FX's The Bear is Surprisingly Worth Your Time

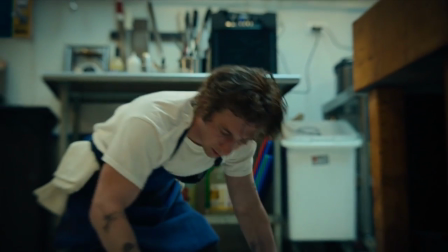Jeremy Allen White who plays Carmy said this about the episode, I don't know how much a single shot actually lends itself to the story.
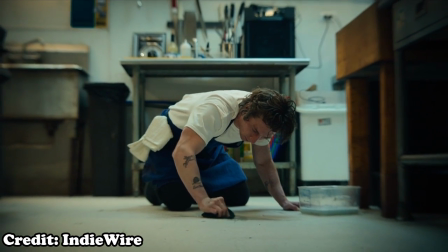It's kind of like, we've got money, we've got a lot of time, we can do this, and it will be really impressive.
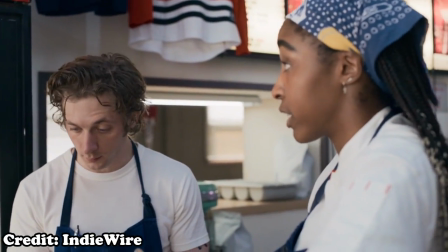And it is impressive. But I think in our case it really lends itself to the story and where the characters are at, because the tension is building so quickly, we don't give the audience a break from it.
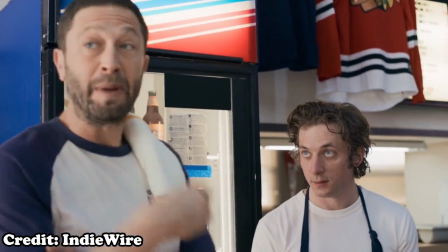There's no reprieve, it's consistent.
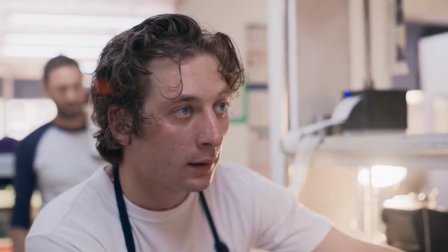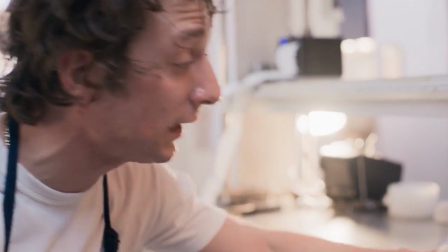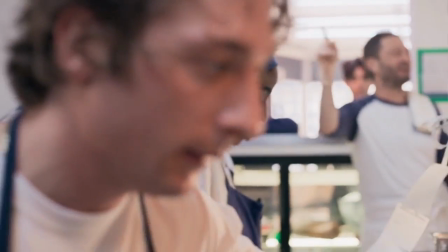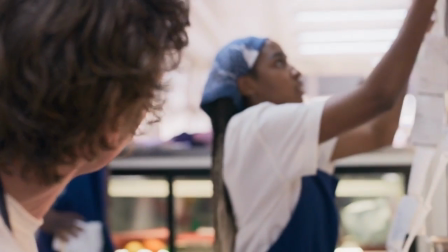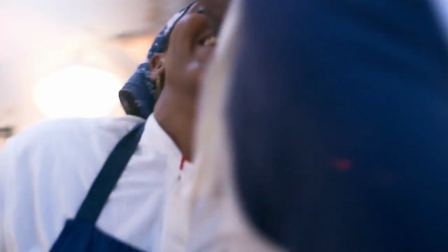In just this episode alone, tensions between the characters rise significantly,
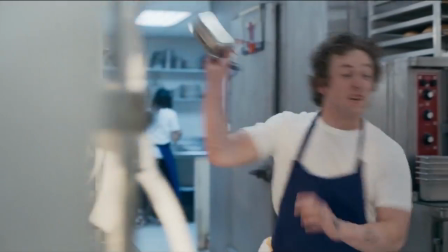unforeseen obstacles are thrown in Carmi's way, and his destructive attitude decreases morale among the staff.
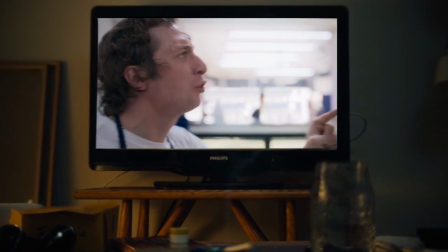It's a real shitshow that feels so real and authentic you might actually forget you're watching a television show.
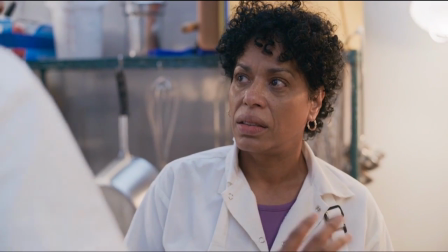It also shows how the toxic cycle of abuse can infectiously pass around the kitchen and ruin everyone's mood.
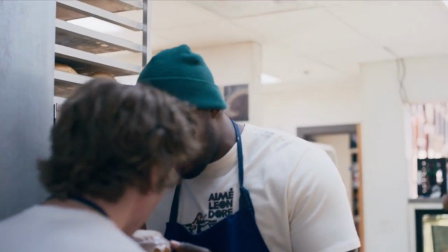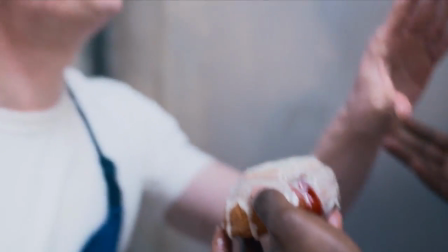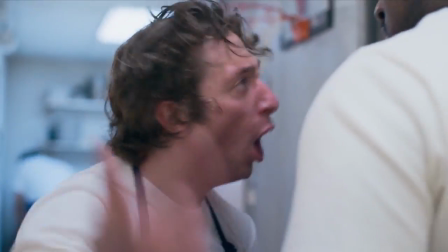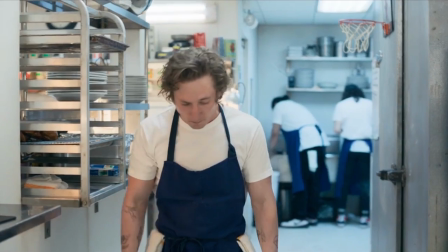By the time you're actually done watching the episode, you feel exactly how the characters feel.
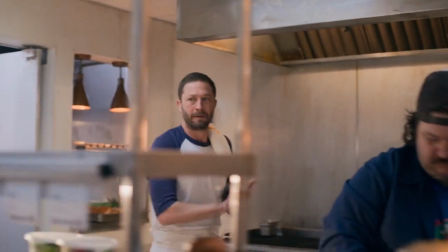From top to bottom, Review is a beautiful episode that properly depicts all the stress and anxiety that goes into working in the food industry.
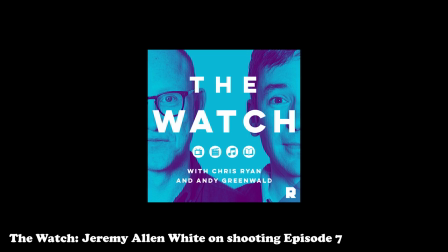For me, it's just, it's easier to get lost in the story, shooting scenes that way.
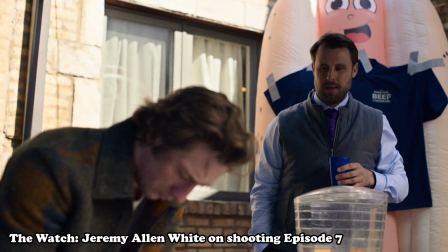And then certainly, yeah, in episode seven, where we do it in one take, that was the most fun.
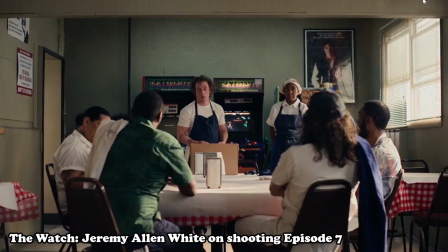I think, you know, we shot it like five times, just in one morning. It took us about 27 minutes to shoot.
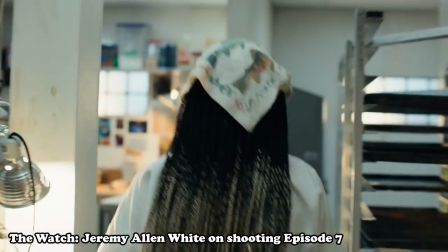So we would just shoot it in 27 minutes. Then there was like a pretty extensive, like reset, obviously, for crops and stuff like that.
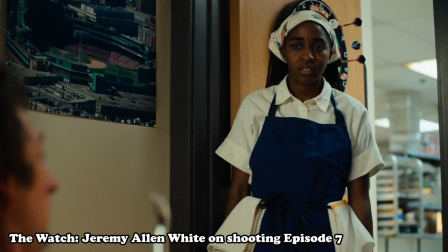but not that like half an hour maybe so we were able to shoot them all
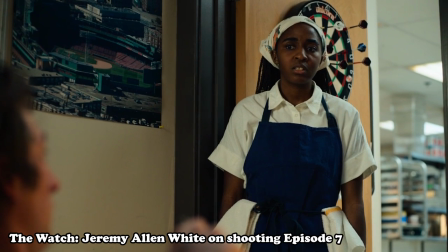really really quickly and it was so fun because your adrenaline is so
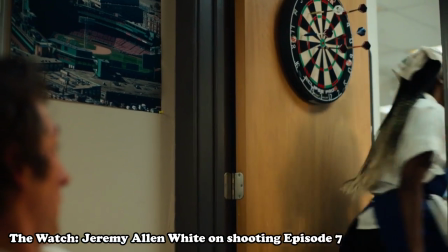high the room for error is so low and I think like shooting
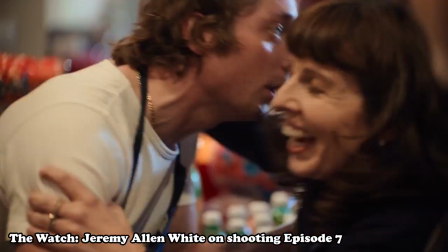that episode that way it lent itself to the final product because we're
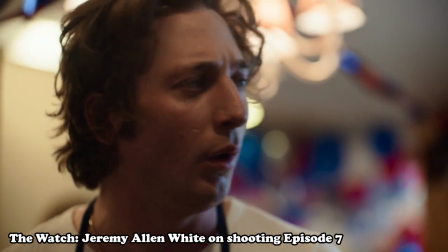anxious as the actors that any mistake could not only ruin my take but maybe that was Io's best take maybe that was Eben's best hit,
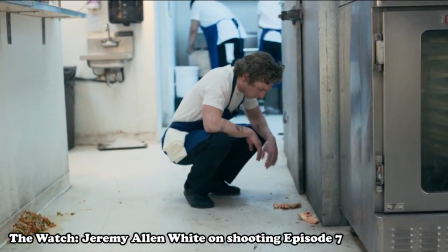maybe that was Lionel's best hit. Like, there's so much pressure. And I think in that episode, there's so much pressure for the characters as well.
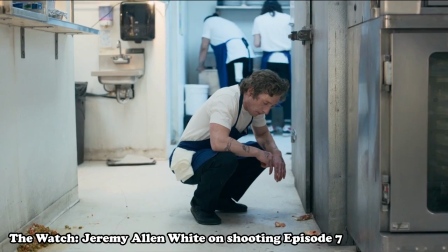So I think, I think it worked really well. And it made sense to shoot that episode that way.
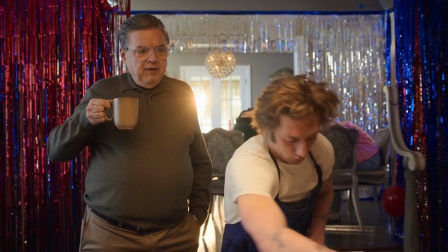It's pretty strange for me to gush about shows that are fresh out of the oven like this. But the bear has more heart than any show I've seen in recent memory.
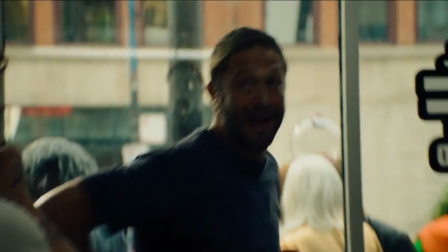Many television shows feel soulless nowadays, and there's almost nothing that can justify their existence.
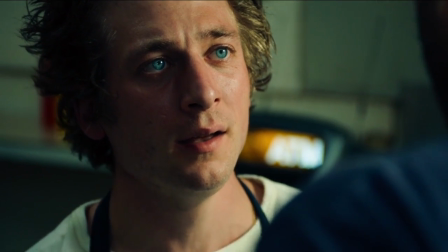But thankfully, the bear came out swinging and knew exactly the show it wanted to be.
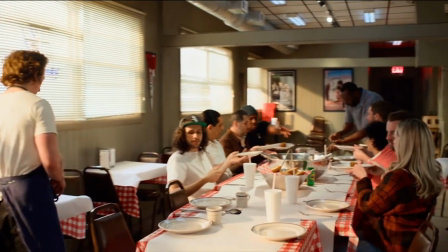It's more than just a show about food, it's about family, and in the words of Dom Toretto, I don't have friends, I have family.
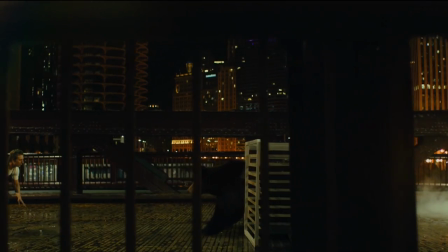The Bear is one of the best new television shows I've seen in a long time, and I quickly wanted to summarize my thoughts on it.
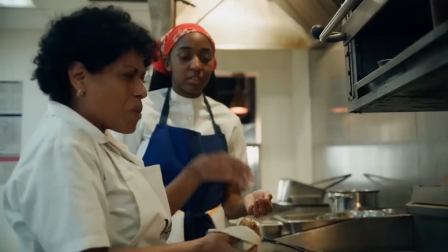I hope you enjoyed this video, and if you did, leave a like to support what I love doing most. I do have some more videos planned for the future, so I hope you'll subscribe to see what comes next. In the meantime, fuck off.